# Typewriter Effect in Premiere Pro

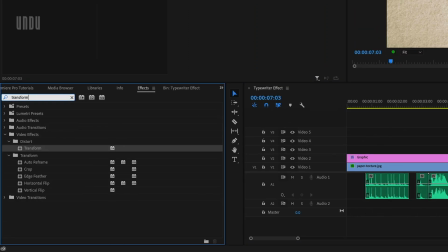244s
I'll come over to the effects panel and I'm going to search for transform, which can be found under video effects, distort, transform.
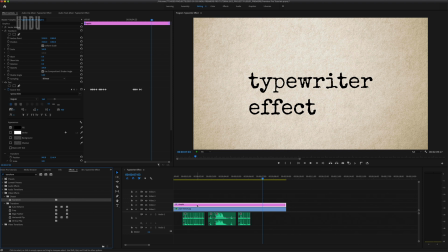253s
I'll drag that effect over onto my text clip, and up in the Effect Controls panel, under Transform, you'll see Position.
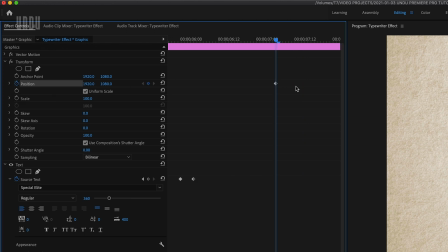261s
I'm going to click the stopwatch next to it to create a keyframe. And I'm not worried right now that the playhead is not above that carriage return sound effect. I'll set up my keyframes here first, and then move them all together to the right position afterwards.
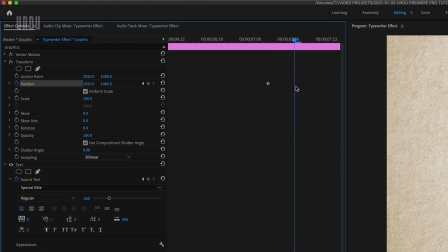275s
From here, I'm going to move forward 6 frames using the right arrow on my keyboard.
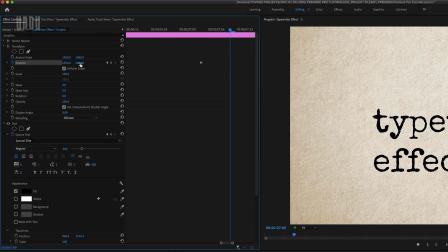281s
And then using the vertical position control,
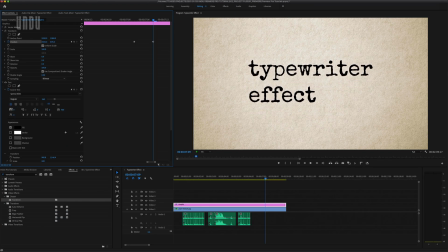284s
slide that text up to where I want my bounce to finish, which will automatically add a new keyframe. So now I have keyframes set for the start and end position of this animation. But right now it's a very simple linear movement. So to add some bounce to this and make it look a little more natural,
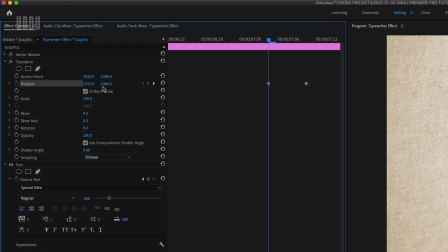302s
I'm going to make note of the value I have here for vertical position at my first keyframe, which in my case is 1080. Then I'll move forward two frames using the right arrow on my keyboard. Take that 1080 I had, add 30 to it, and enter that value here.
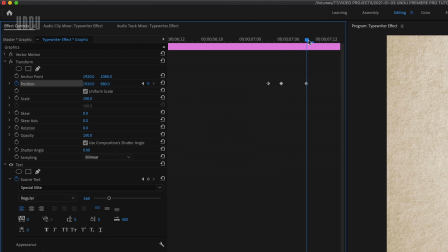319s
I'll then move forward to my last keyframe, check the value for vertical position there, move the playhead back two frames, subtract 40 from that value, and enter it here.
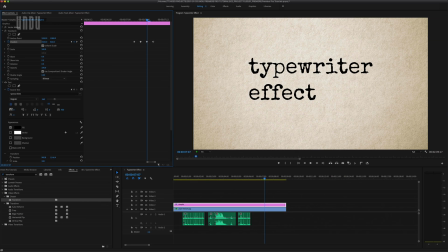331s
Now, depending on your frame size, you might want to play around with different values here. This is a 4K sequence I'm working with. If it was 1080p, I'd probably add and subtract half those amounts. But the result we're looking for is a slight movement down for the first two frames,
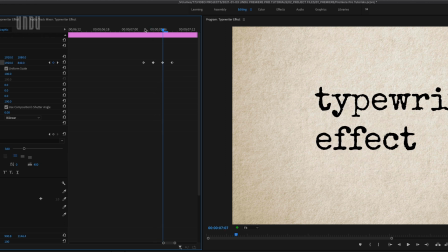347s
a large movement up over the next two, and a small movement back down into the final frame.
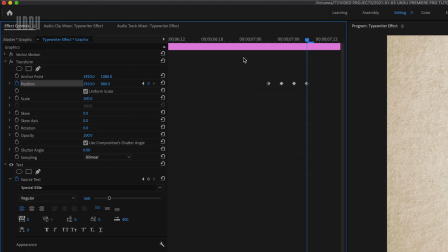352s
And we can make this effect look a little more natural by unchecking Use Compositions Shutter Angle, and then changing the shutter angle to 180.
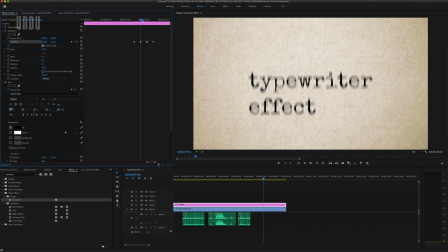362s
And if I just step forward frame by frame, you'll see that this has added some motion blur to the effect. Now I have my text bouncing up, but I'd kind of like this background to move with it.
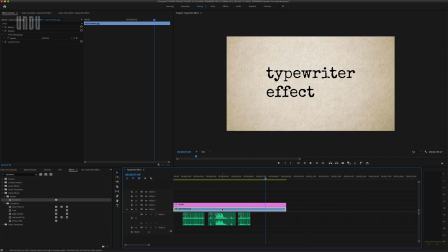373s
If I'm going to move this clip, however, it does have to be larger than the frame.
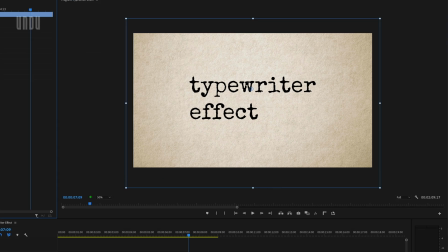378s
So you can see here I've already scaled my image up a bit.
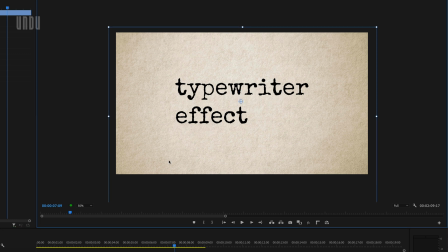381s
I have a little extra room to play with above and below the frame, so I'll be able to move it up and down without revealing black video at the top or bottom.
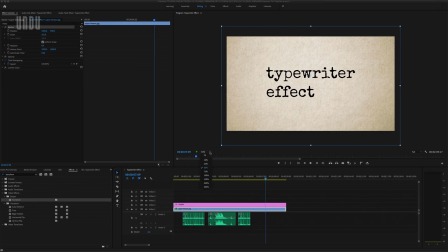389s
Now I want this background clip to bounce up exactly the same way as my text,
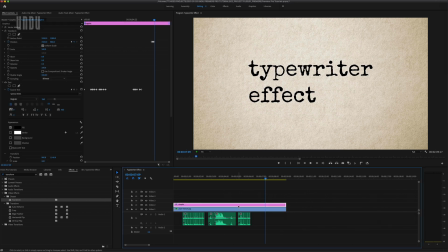394s
and the easiest way to do that is to select my text clip, come up to the Effect Controls panel, and copy that transform effect. Then select my background clip, go right back to the Effect Controls panel, and paste that effect there.
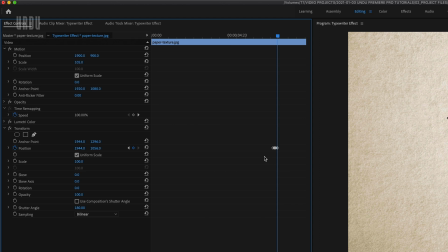408s
And you can see those keyframes have now been copied over to my background clip. Now at this point, neither of those transform effects are occurring where I want them.
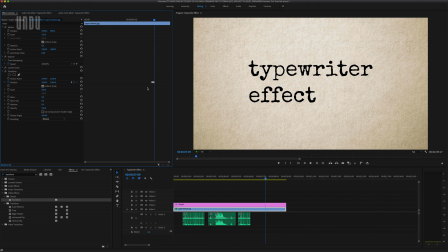417s
Remember, I added those keyframes further along in the timeline where I could see all the text. I want those effects to begin somewhere over here where that carriage return sound is.
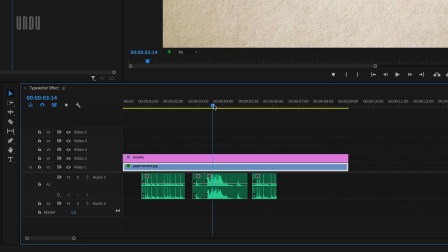427s
So I'll just click over here on the timeline to move the playhead to this frame.
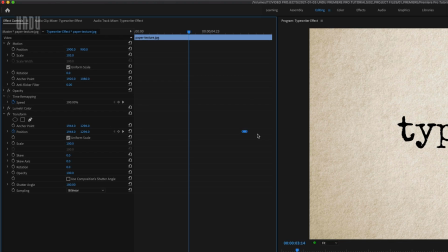431s
And then all I have to do is select all of the keyframes in that transform effect and drag them over to where the playhead now is.
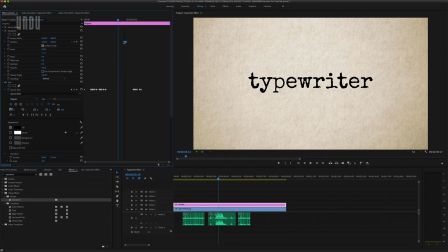439s
And then I'll just do the same thing on the other clip. Okay, so now my effects are all set up.
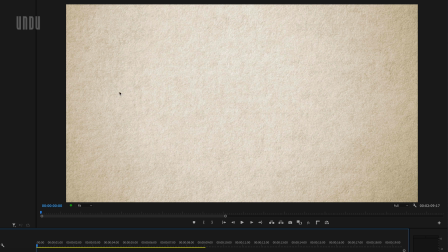445s
But I'm going to add one more finishing touch to this. I'm going to add a vignette up here, just to draw a little more focus to the center of the frame.
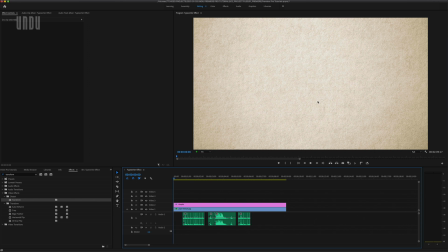452s
Now I don't want to apply that vignette to my background image because that clip moves.
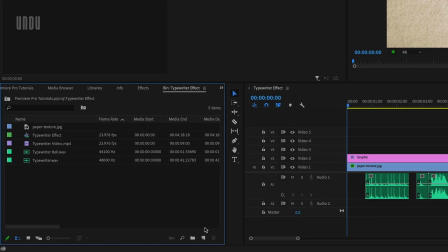457s
So I'll come over to my project bin, select New Item, Adjustment Layer. I'll just click OK here, and then I'll drag that adjustment layer over onto a track above both the other clips.
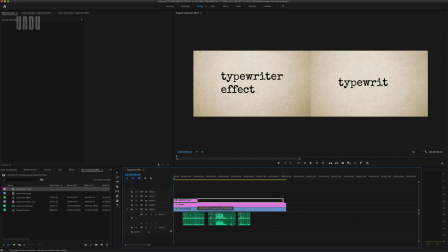470s
And I'll stretch this out to fit.
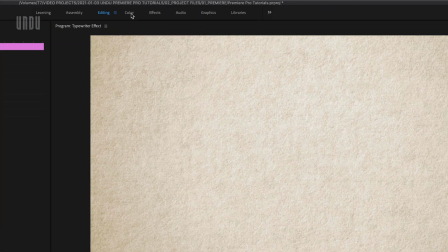472s
Then I'll select that clip, and up at the top of the window, click on Color, which will open up the Lumetri Color workspace.
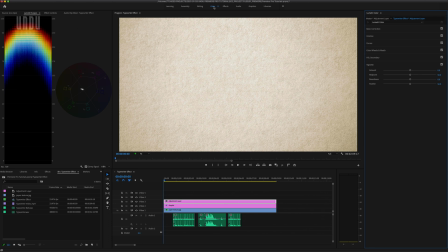480s
Now, there are a whole bunch of color correction and grading tools here, but the only one I need right now is the Vignette tool.
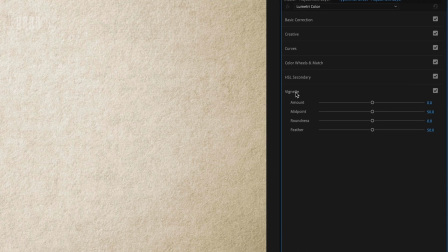486s
And if you don't see these controls over here, you may have to click on the Vignette tab to open it.